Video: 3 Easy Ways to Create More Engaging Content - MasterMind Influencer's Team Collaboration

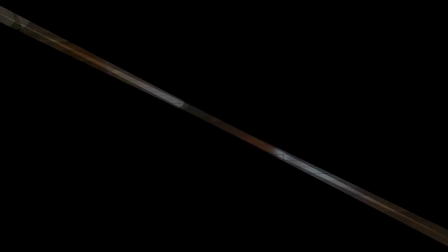[4:23]
And I use this particular intro, and I think I actually put this one in the middle of a video
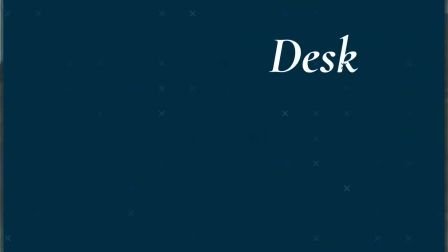[4:28]
because I'm going to give a product review of this particular desk.
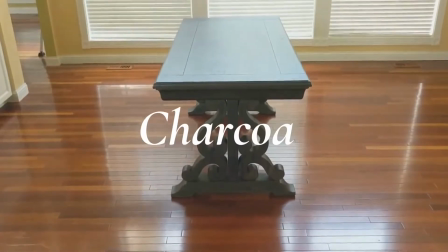[4:33]
And so I want the person to be engaged, and you have to think that if a person's just going to show a desk on a screen, it can be pretty boring and you can lose a person's attention quite easily. So I use this intro to really keep your eye moving, to keep you engaged,
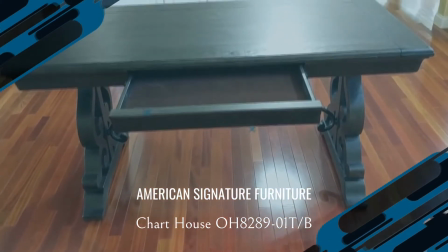[4:49]
and to make you feel more wowed about this desk as I'm telling you more about it.
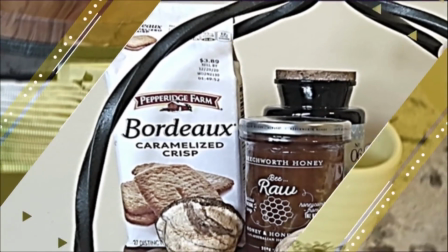[4:58]
So if you don't want to kind of give the whole thing away and do a spoiler, you can really do a little bit more of a teaser.
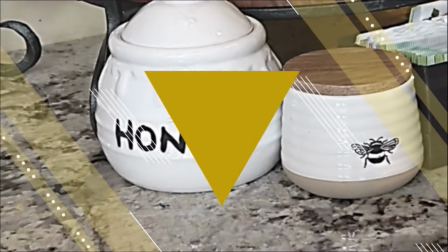[5:06]
So right now I'm showing you an intro that I did for a tiered tray decorating video.
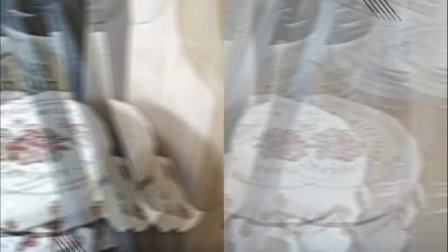[5:12]
Now this was like a coffee bar collaboration, and instead of showing the whole finished product at once,
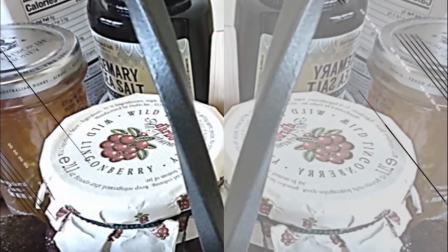[5:19]
I just showed you certain clips and corners of it, and I kept the screen moving very quickly,
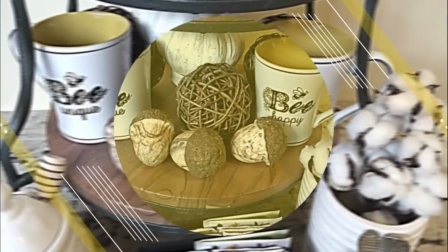[5:24]
and so you didn't really have enough time to focus and piece it all together,
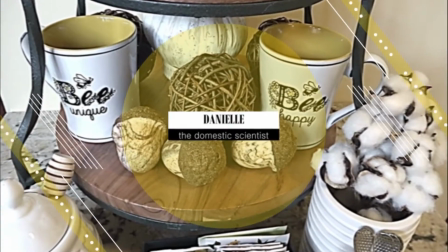[5:29]
but you saw enough of it to say, hey, you know, I definitely want to see how she did this,
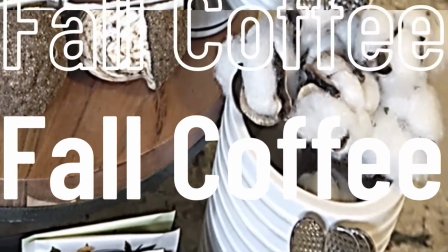[5:34]
where she got these different items from, just enough to let a person know that the video is worth watching.
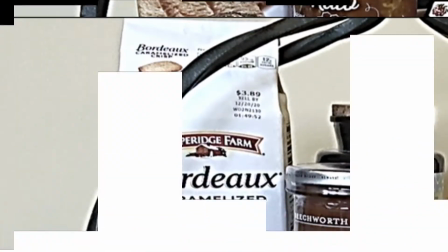[5:40]
Now that being said, it's important to know that you want to give something that's moving quickly so that people are engaged,
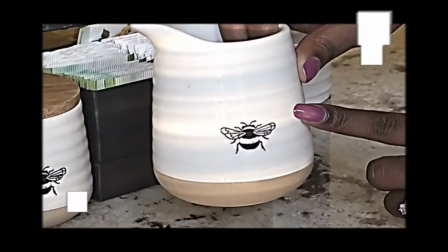[5:48]
but not so fast that it's a little bit dizzying. So the little intro that I am using on the screen now was the first one that I did for this video,
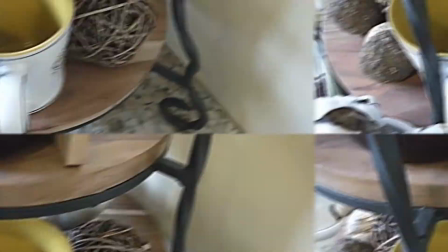[5:56]
but I felt like the transitions were so fast that it was so difficult to keep up, and it was a little bit dizzying.
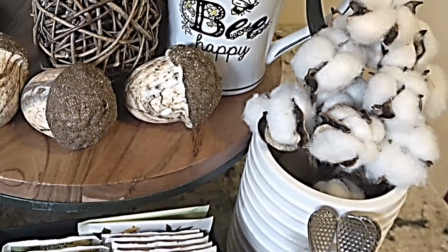[6:02]
So especially if you have an audience that's a little bit older,
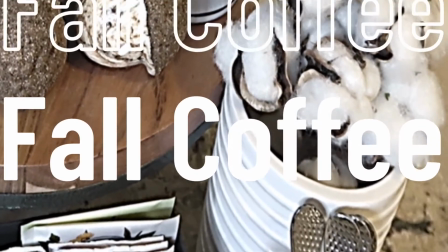[6:06]
you want to be mindful of those type of things when you're doing your camera work and working on your intros.
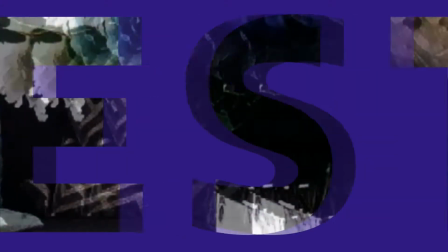[6:11]
So you want a slower, more comfortable speed. And so this intro that I did here, this was my channel intro for quite some time, and this one was a lot more comfortable.
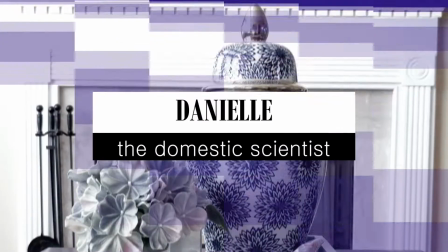[6:20]
There was enough interest on the screen with moving objects, but it was still slow enough where you could read it.
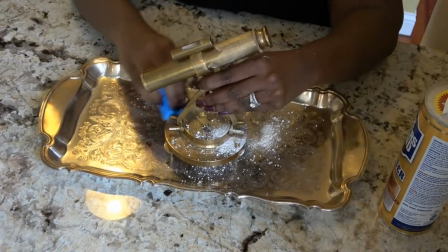[6:26]
So the second thing that I do to try to keep my videos interesting is to really take a look at the clip speed.
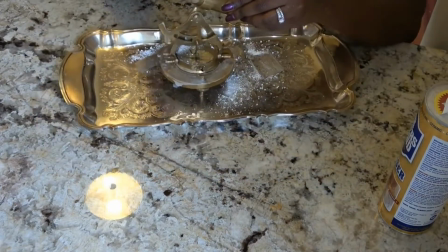[6:33]
What I'm showing you now is just a clip of me doing a DIY video.
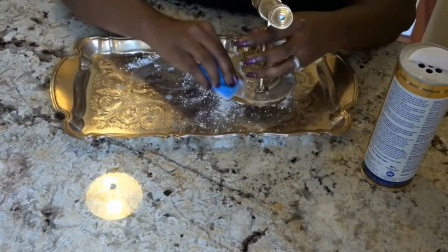[6:39]
It's actually not a DIY, it's called the Get It Done collaboration, and this is where I'm actually
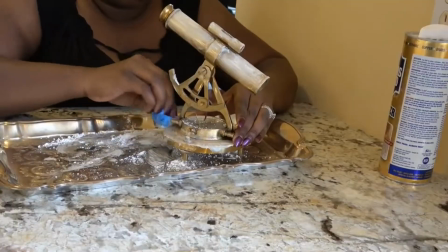[6:46]
removing tarnish from some brass pieces and some silver pieces that I have in my home.
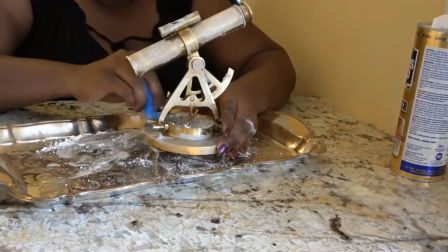[6:51]
So if you've ever polished silver or done any kind of tarnish remover,
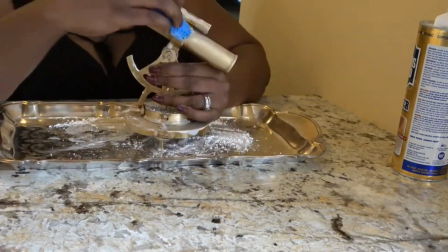[6:55]
you can know that you use this chemical, you let it sit for a little bit, it helps to start breaking down the tarnish,
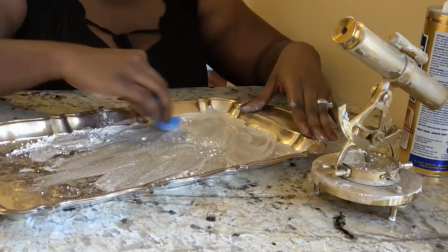[7:01]
and then you have to continue to rub.
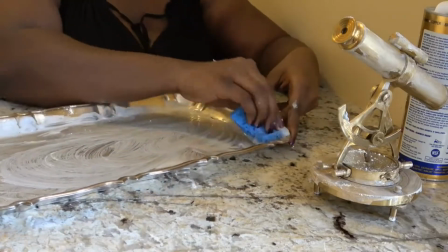[7:03]
So now this is a very repetitive process, and it took me over an hour to clean up both of the pieces that I'm showing here in this video.
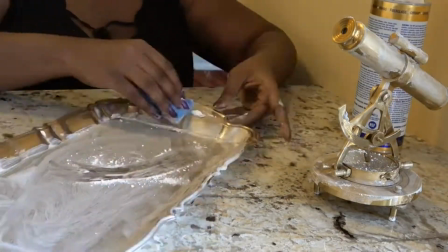[7:11]
But my video was not an hour long because that would be incredibly boring with me doing repetitive motions.
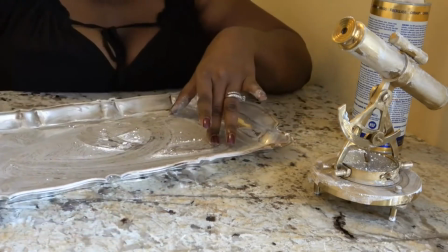[7:17]
And because when you're using something like a tarnish remover, the cream or the powder that you're using starts off white,
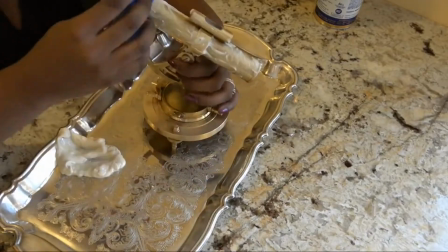[7:24]
but then over time it tends to get darker as it's lifting the tarnish. And so that's something that you would want to see on some type of a time-lapse video.
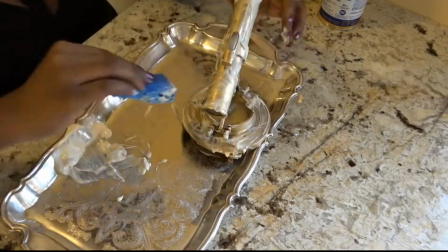[7:33]
You don't want to sit there and have your audience waiting and waiting and waiting just to start seeing, you know, the gradual change of color.
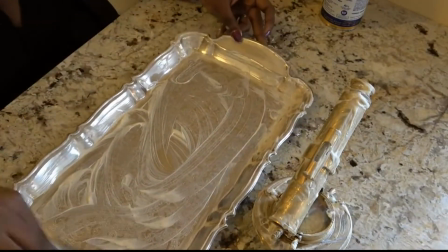[7:40]
So what you want to do in an instance like this is adjusting your clip speed.
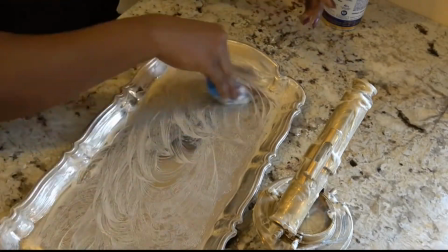[7:44]
Now most video editing software do have the ability to slow down or to speed up your
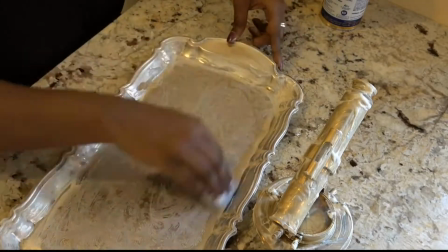[7:51]
actual output of video so that you can cover the exact same amount of material in a much shorter amount of time.
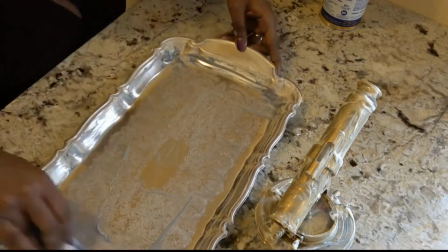[7:59]
So if you look at my hands right now, they're moving at turbo speed.
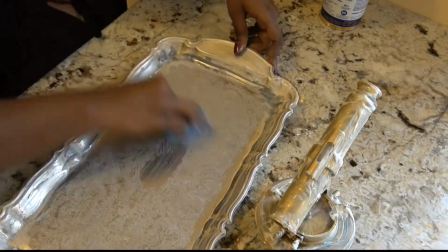[8:03]
I think this was like 15 times the speed of the original video on this section,
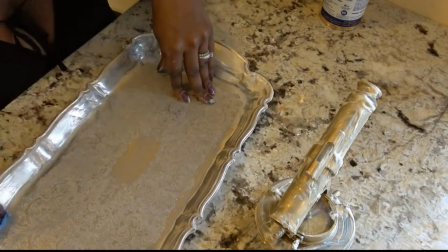[8:09]
and so you can really see my hands going at it, and it really conveys how much work it takes to remove tarnish.
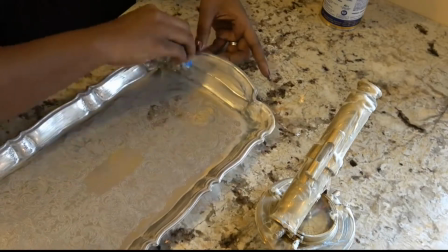[8:16]
Now for a video like this,
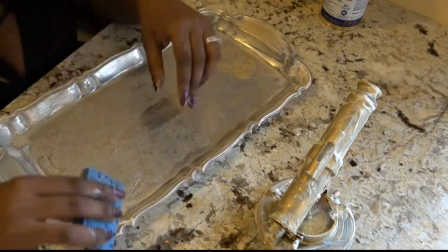[8:17]
I could have shot the beginning and just showed me applying the powder and then applying the cream and then rubbing it for a few minutes,
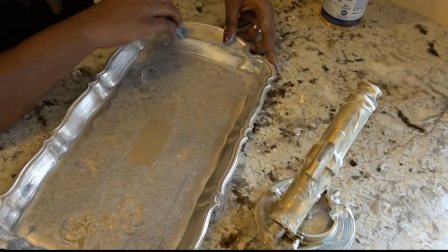[8:25]
and then I could have cut to a finished product where it's done or halfway done.
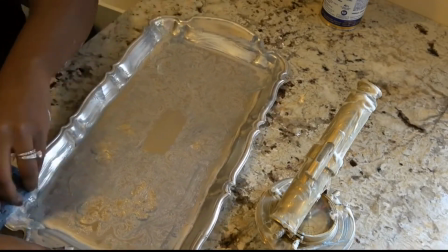[8:29]
But I really want you to be able to get an idea of how much rubbing is involved and how
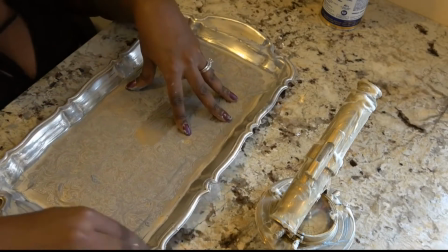[8:34]
much working in to those cracks and crevices you have to do to really lift the tarnish out.
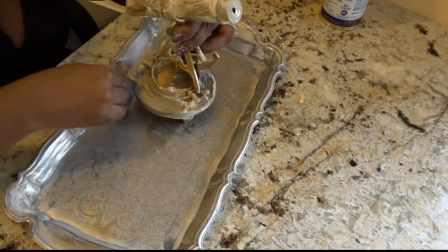[8:39]
And because I knew that as the tarnish was being removed that the cream would start turning darker,
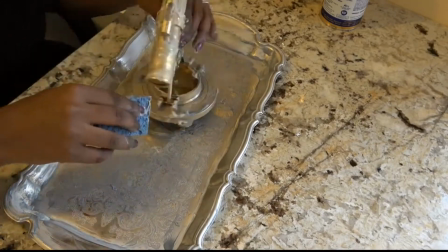[8:44]
I wanted the person to really feel like they got the full experience of what it takes to clean tarnish without having to sit there through the entire
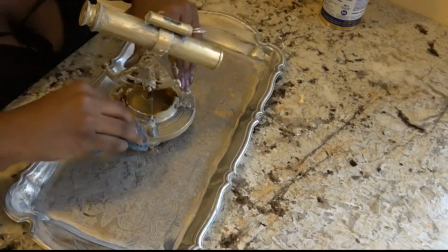[8:54]
process. So that's why I did this clip speed. So yes, it looks a little bit weird with my hands going this fast, but I find that this is one of the best ways,
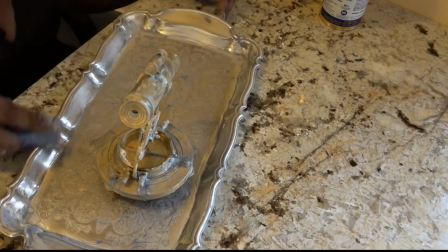[9:03]
especially when it comes to DIY videos, to really help the audience stay interested.
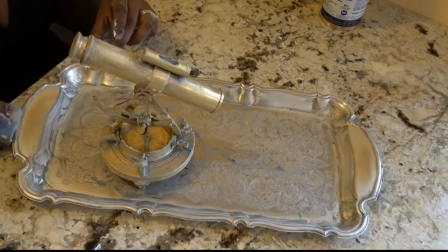[9:09]
Now, the other thing that I think is helpful for something like this is using a really good
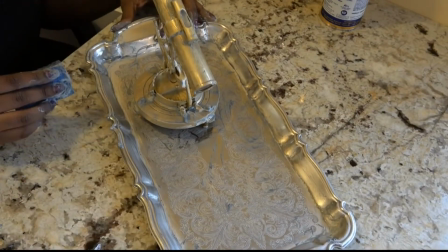[9:15]
upbeat music along with it so that the person is engaged, the music is keeping them interested,
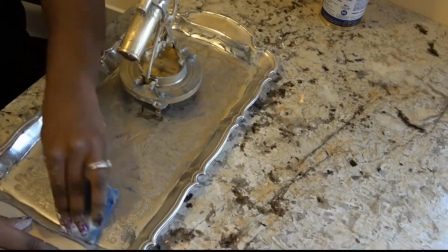[9:21]
they're watching you, they see you make progress, and then they feel like they're in it with you.
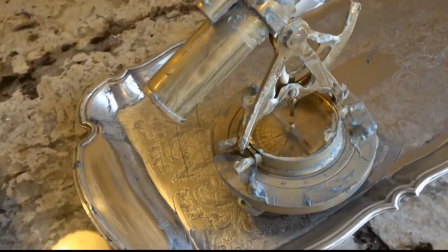[9:25]
And so for me, I think that is what made this video a little bit more successful.
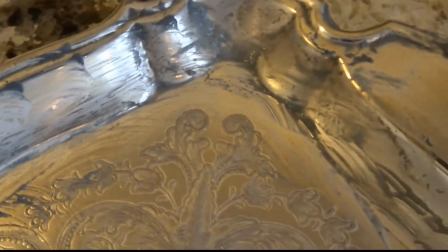[9:31]
And then I did try to come in and show you a little bit of the progress along the way.
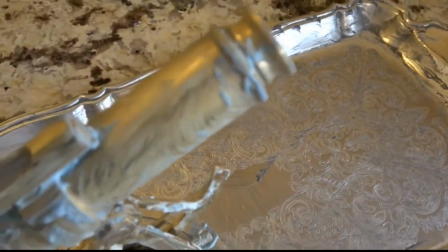[9:35]
So right here, I took the speed back to a normal output. This is exactly how fast I was moving with the camera.
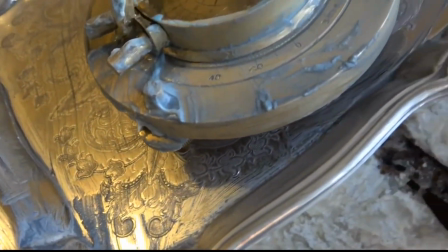[9:42]
I slowed it down just a little bit in a couple places where I really wanted to zoom in on some of those key areas where the tarnish was building up.
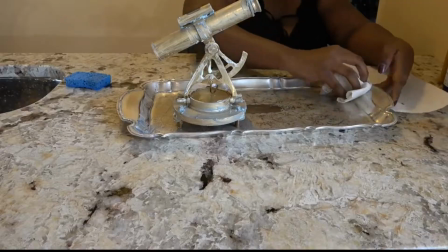[9:50]
And that way I gave you some faster speeds, and then I slowed it down a little bit,
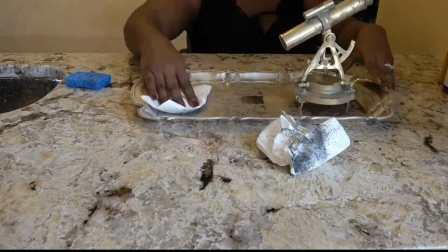[9:54]
and then I sped it up again because now I'm trying to remove all of this cream.
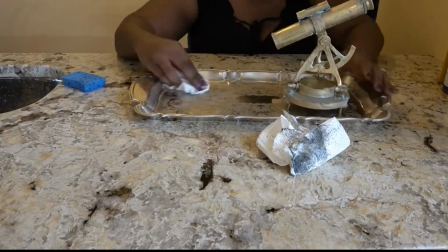[9:59]
And then I'm showing you kind of the dirty rag so you can see how much tarnish has come up during the process.
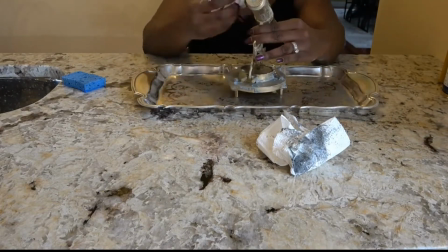[10:05]
So I want to make sure that the person is able to feel like they understand the process of removing tarnish and kind of what to expect without feeling bogged down with all the details.
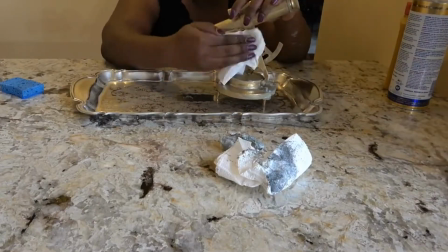[10:16]
So that is something I think is very helpful for DIY videos.
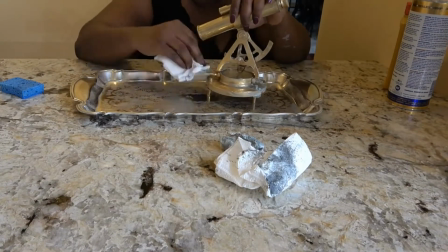[10:21]
Now, I would point out that when you're doing adjusted clip speeds,
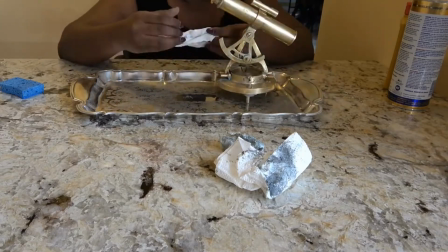[10:26]
that you do have to separate your audio and your visual tracks so that your voice doesn't go and start sounding like a chipmunk as well.
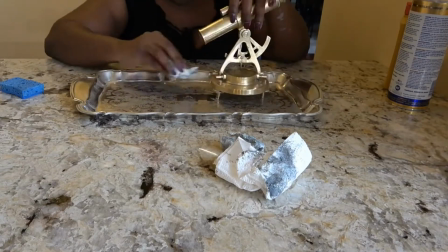[10:34]
So this is why I do voiceovers for these type of videos.
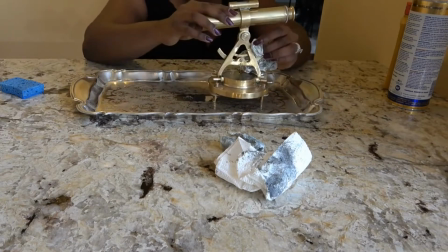[10:38]
Now, when it comes to how fast to do it, sometimes what I do is I go ahead and record the voiceover first,
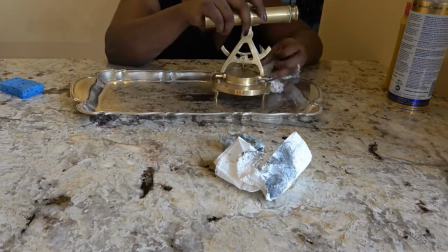[10:44]
which lets me know how much time I need to explain the process.
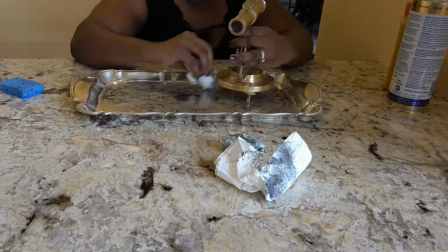[10:47]
And then I go through and I adjust the clip speed so that it ends when my voiceover is finished.
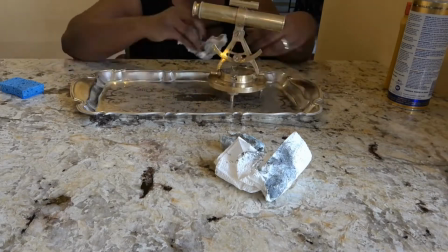[10:54]
So oftentimes with these clip speed adjustment settings, they'll tell you the original length of the clip,
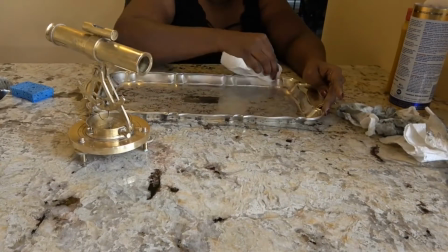[11:00]
and then as you adjust the speed, they'll tell you what the new length of the clip will be.
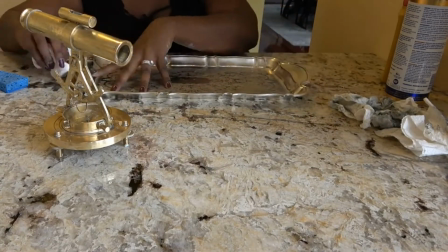[11:05]
So I kind of use those two to align it to make sure that when I'm finished talking, that all of my visuals are over,
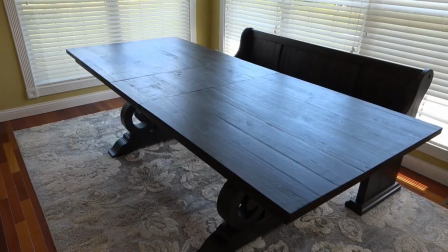[11:13]
to help it align so that I'm going at a comfortable speed along with what's on the screen.
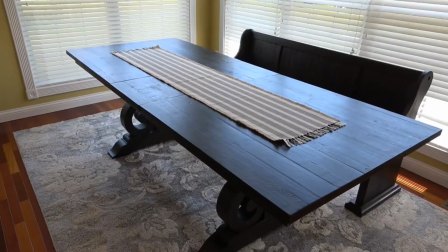[11:19]
So the next thing I want to talk about is adjusting your camera angles when you are doing your YouTube videos.
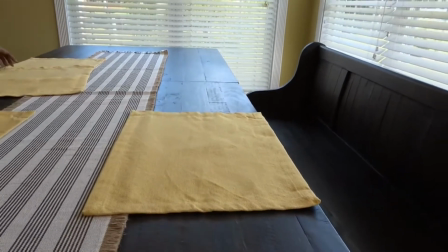[11:25]
So this particular video that I did was probably one of my favorites because I used the most camera angles when I came to set the table.
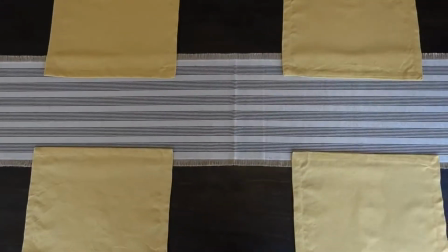[11:34]
So here you can see I've got an overhead shot.
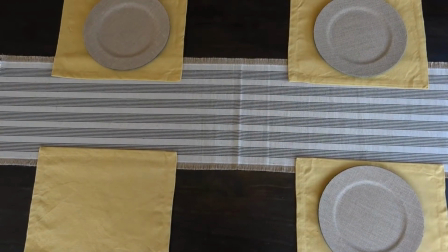[11:36]
My husband is standing on top of a ladder, and you see me adding the charger plates onto the placemat from up above.
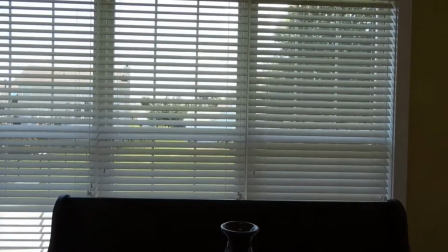[11:43]
And now you're seeing from the top down that we're seeing kind of how the table is looking.
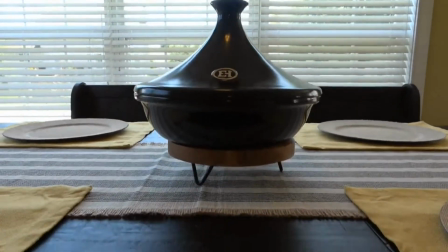[11:48]
And now I'm going to start adding other items to the table. And so every time I add something to the table, we tend to switch the angle a little bit.
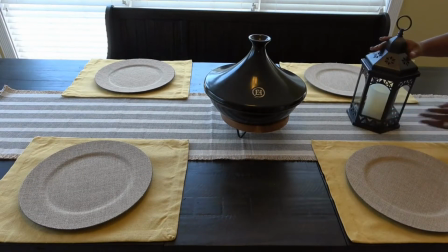[11:57]
And that way the person doesn't really get bored. They don't know where you're going to come from next and what you're going to put down. Now you can certainly set up a tripod and walk around the table and decorate. I have done that several times myself, honestly, because it is a time saver.
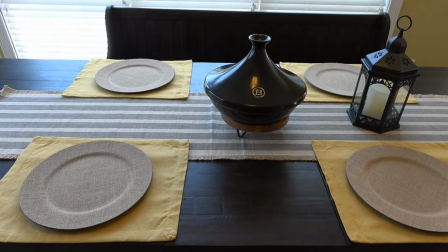[12:11]
If I'm doing multiple videos back to back, I think that that is a very effective way of using your time.
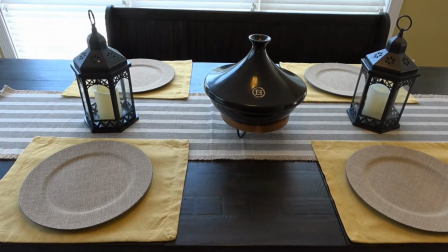[12:17]
However, when I do have a little bit more time on my hands, or if I'm doing a bigger, more featured table, I do want to rethink those camera angles.
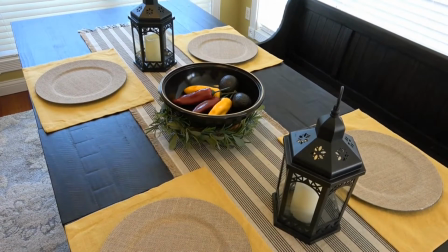[12:25]
Now, that being said, this is something that sometimes you might really need help with. If I'm filming by myself, then I tend to do more of the tripod work.
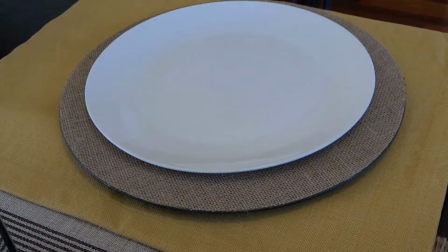[12:34]
Now here you can see that the angle is completely different, and I'm just adding plates.